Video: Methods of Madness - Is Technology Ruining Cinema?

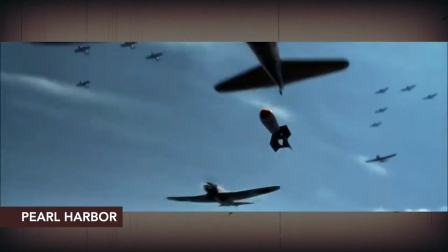(12:21)
Watching the characters run as the missiles come in behind them, or watching the inanimate missile fall with no visible characters to anchor the shot?
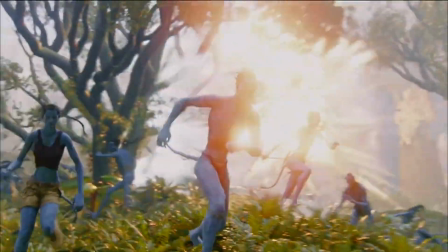(12:29)
In the Avatar example, the camera moves with a storytelling purpose. In the example from Pearl Harbor, the camera moves with a stylistic one.
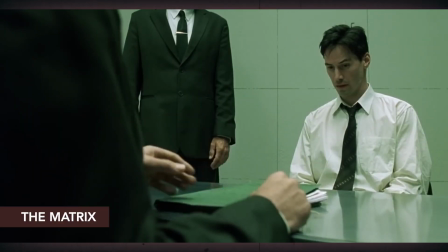(12:36)
One of these methods demonstrates a great way to tell a story. One of them does not. And this is the danger creators run into when filming in digital environments.
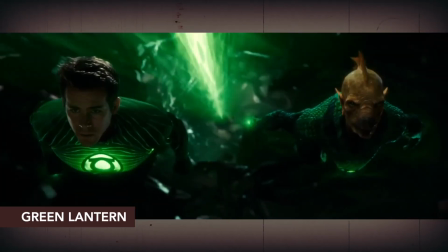(12:45)
The freedom it affords filmmakers emboldens too many of them to shoot in a style that serves no storytelling purpose.
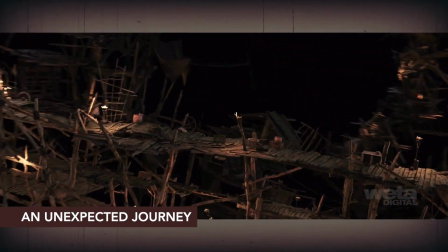(12:51)
The problem of moving a computer-generated camera through a digital environment manifests differently in this scene from The Hobbit.
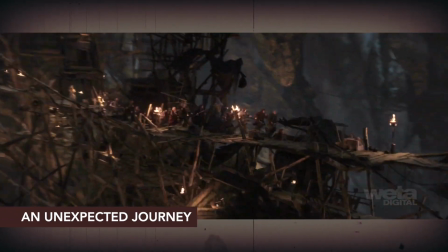(12:57)
When the camera quickly sweeps hundreds of feet through the digital environment, the scale of the place comes off like a miniature model set, with tiny people composited in.
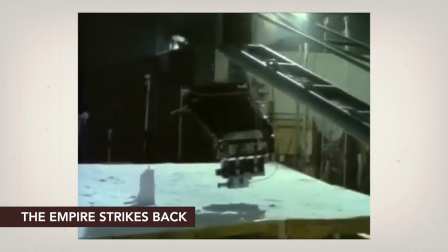(13:06)
The irony is that old-school miniatures were shot in a way to avoid looking tiny,
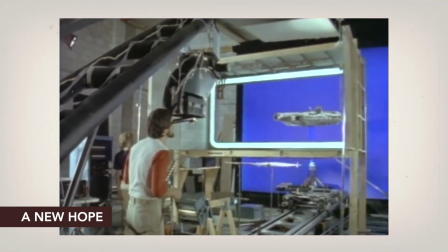(13:11)
with slow camera movements that acted as if they were traversing over hundreds of feet instead of hundreds of inches.
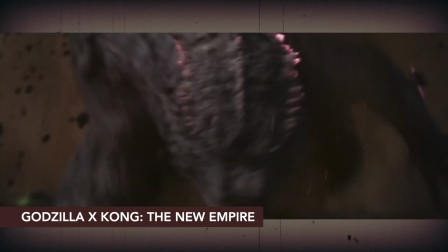(13:16)
I hate to bash on my main lizard Godzilla again, but look at the way the camera moves in this shot.
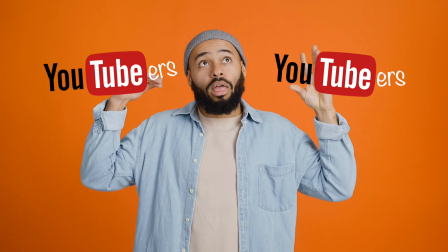(13:21)
The scale of Godzilla and Kong is completely gone. I could go on and on and on, but in closing, modern technology isn't the problem.
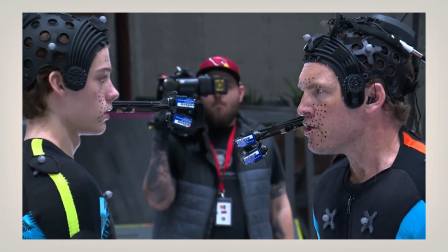(13:28)
Modern technology is amazing, but the quality and amount of that technology has advanced so fast that only a few people have enough knowledge of it to use it well.
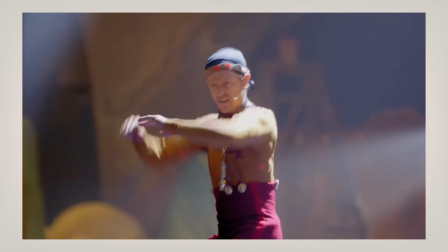(13:37)
It's almost like filmmakers have too many tools at their disposal these days.
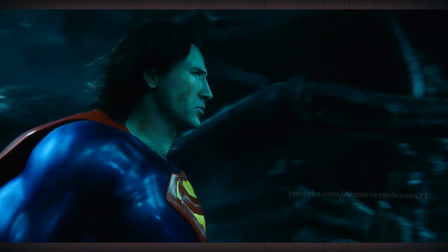(13:41)
It's the proverbial kid in a candy store mentality, and when you've got all the sweets you could ever want at your disposal, guess what?
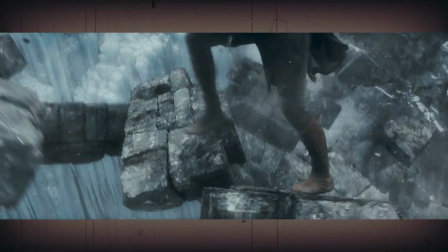(13:47)
You get fat. And maybe all this unnecessary weight is what has been killing the quality of movies for almost 2 decades.
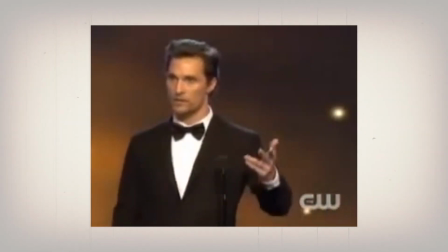(13:54)
While the quality of television seems to be getting better, television studios don't have the big budgets for big technology.
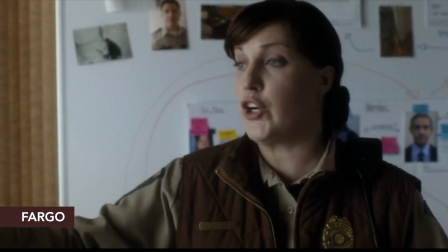(14:00)
Instead, they pour their money into telling quality stories with well-developed characters. That is what audiences have always wanted,
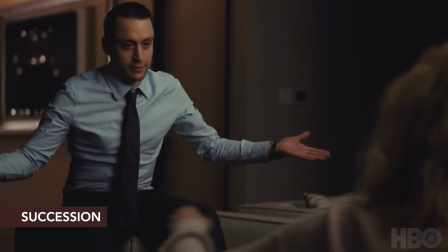(14:06)
and no amount of new technology or 3D gimmicks or pandering to certain demographics is
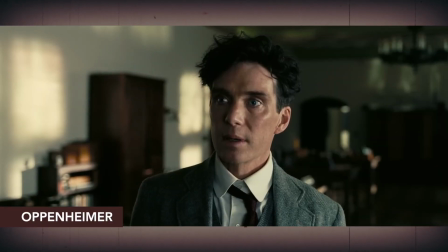(14:11)
going to change the fact that people just want to see good stories with good characters.
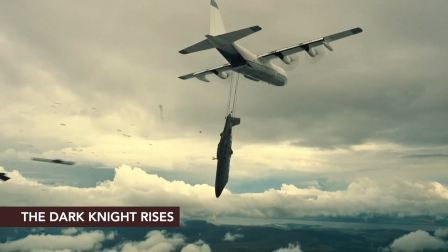(14:15)
Thankfully, in recent years, directors like Christopher Nolan, Ridley Scott, George Miller,
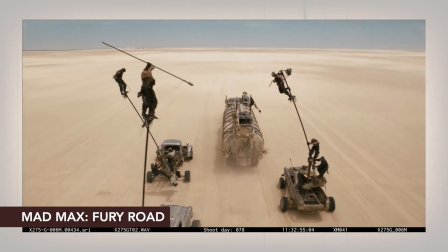(14:20)
and Christopher McQuarrie are pushing back against the overuse of green screen and digital imagery.
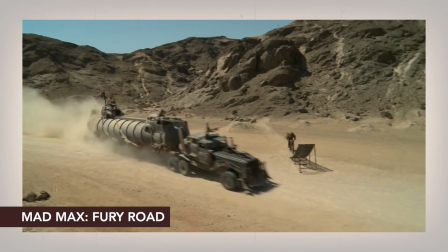(14:24)
There are some directors out there insisting on more sets, more props, and more practical effects.
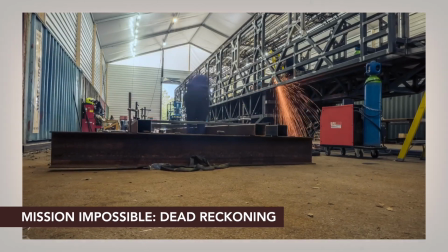(14:29)
These filmmakers are leading the way to reclaim the art of movie making. Let's hope their ideas catch on.
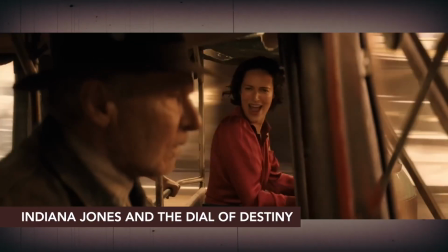(14:35)
Otherwise, this magic technology brew that Hollywood hopes is going to save it might just send everything up in smoke.